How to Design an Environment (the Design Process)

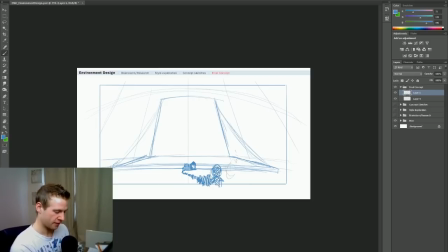So we've got this head and torso, and then finally we get to very close people. So we can see that by the time we have a person in the foreground, let's draw this head here, bring it up and have a head and torso. We know that that's a person or a robot, right? Because we're going futuristic medieval.
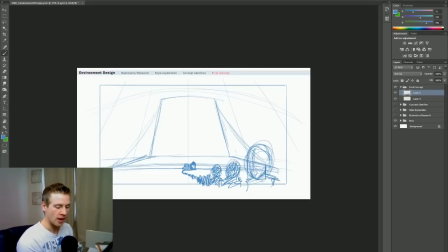And this is a line quite clearly still of these robots. And And look how fast they shrink, to the point where we know that they're lining up for something, and we know that by the time they get to this drawbridge, they're teeny tiny things.
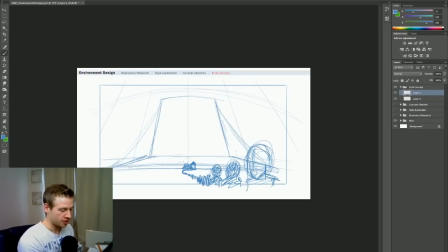So all these little dots that are on the drawbridge must be robots, must be little people. So that's how we can create a very clear sense of scale, where previously, if I had just those dots there on this drawbridge, you would have thought they were, I don't know, rocks.
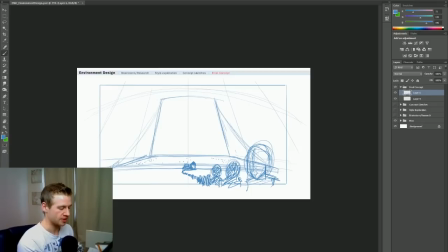But now all of a sudden they're robots that are filling this giant robot city, where even one chain link on this chain holding the drawbridge down is bigger than the house that people are loading into, this loading center down here. And perhaps we want a few of these loading centers.
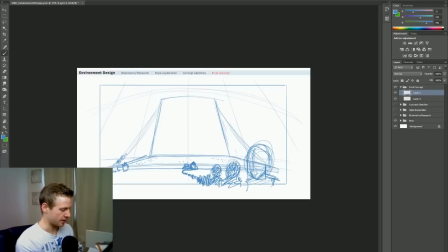Perhaps we want there to be a system of lines where people are kind of showing these robot papers to kind of get in onto the drawbridge. The drawbridge itself is the size of a city, but because it's a drawbridge, it has to function sort of as a road, you know, so we're creating a culture quite clearly just with the visuals that we're creating.
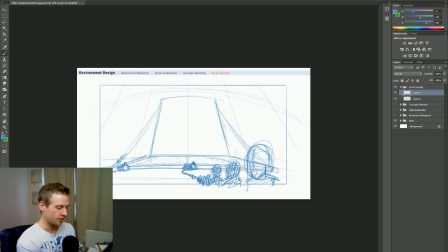Perhaps I want another gate between this and the very large gate, so we can show again a sense of scale by having a long gate with some towers, and showing the comparison between this
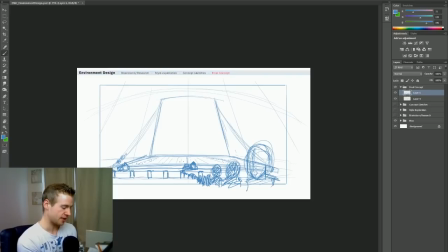seemingly normal sized gate and then this ridiculously huge gate off in the distance. We can see, oh my goodness, this is just over the top, right? And that's okay, because in this scenario, that's what we're going for. We're going for this over the top look. Now, of course, the final piece would be color, and would be,
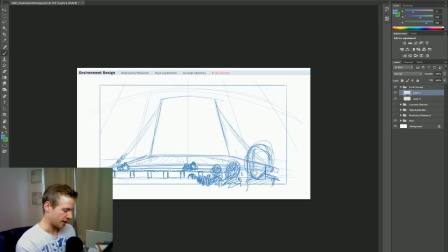you know, conveying the sense of saturation and a lot more detail than I'm doing now. But I'm just going to kind of set up the establishing piece and leave it at that, because I don't necessarily have all the time in the world to do that. But you're getting the idea as to how I would go about this.
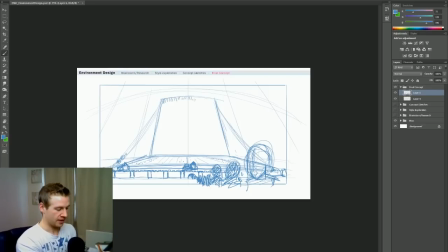Doing things like creating the iron gate at the top, but having it all very thin and wiry, because in reality it's so big that they would actually be thick and massive, but there's just so many that has to kind of make up the gate.
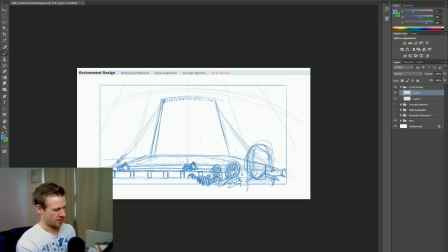Having a sense of perspective kind of pulled up by having the inner wall get thicker as it gets taller, just to show that it's really being drawn off into the distance. Showing the fact that this sense of scale extends inside, so that the city horizon is only this big.
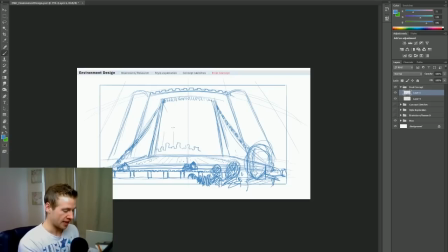And that we have giant towers in amongst this, perhaps, or that the wall of this giant city can be seen in the very distant horizon. Perhaps there are mountains inside the city itself.
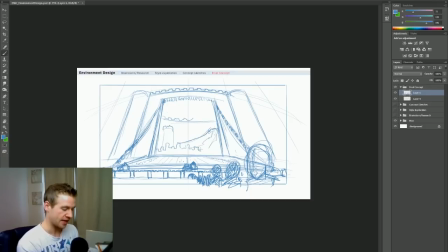You know, there are all these kind of things that we can do to convey a sense of scale, to convey the sense that these styles are mixed. So having that cityscape look, having the castle wall off in the distance. Remember to, when working with shade, that things,
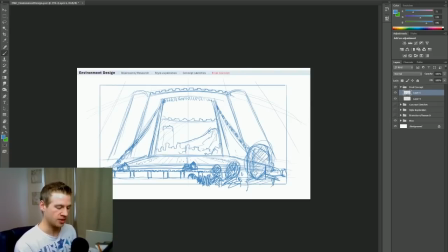especially in concept images that are closest to you, are quite dark. So these robots are going to be very dark and filled in, whereas off in the distance they're going to be much more faded.
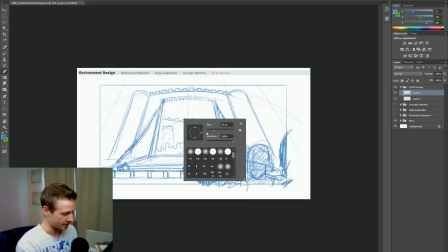So if I take a brush and make it, let's say 65% opacity, and erase all this in here and just see how faded it becomes,
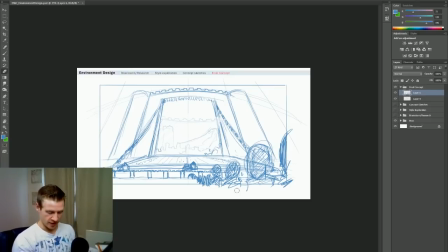that is a very clear, simple sort of way to show how sort of off in the distance it is. So if this whole piece were like a color, that over there would be very light and desaturated, whereas this here would be thick and rich and saturated and dark.
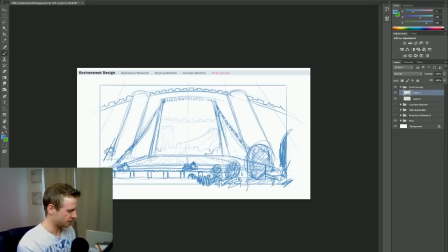Let's have things off in the base of this tower. Let's have those Tesla coils sort of building up, having some electricity, some lightning off in the distance, and let's have some power lines kind of extending into the city.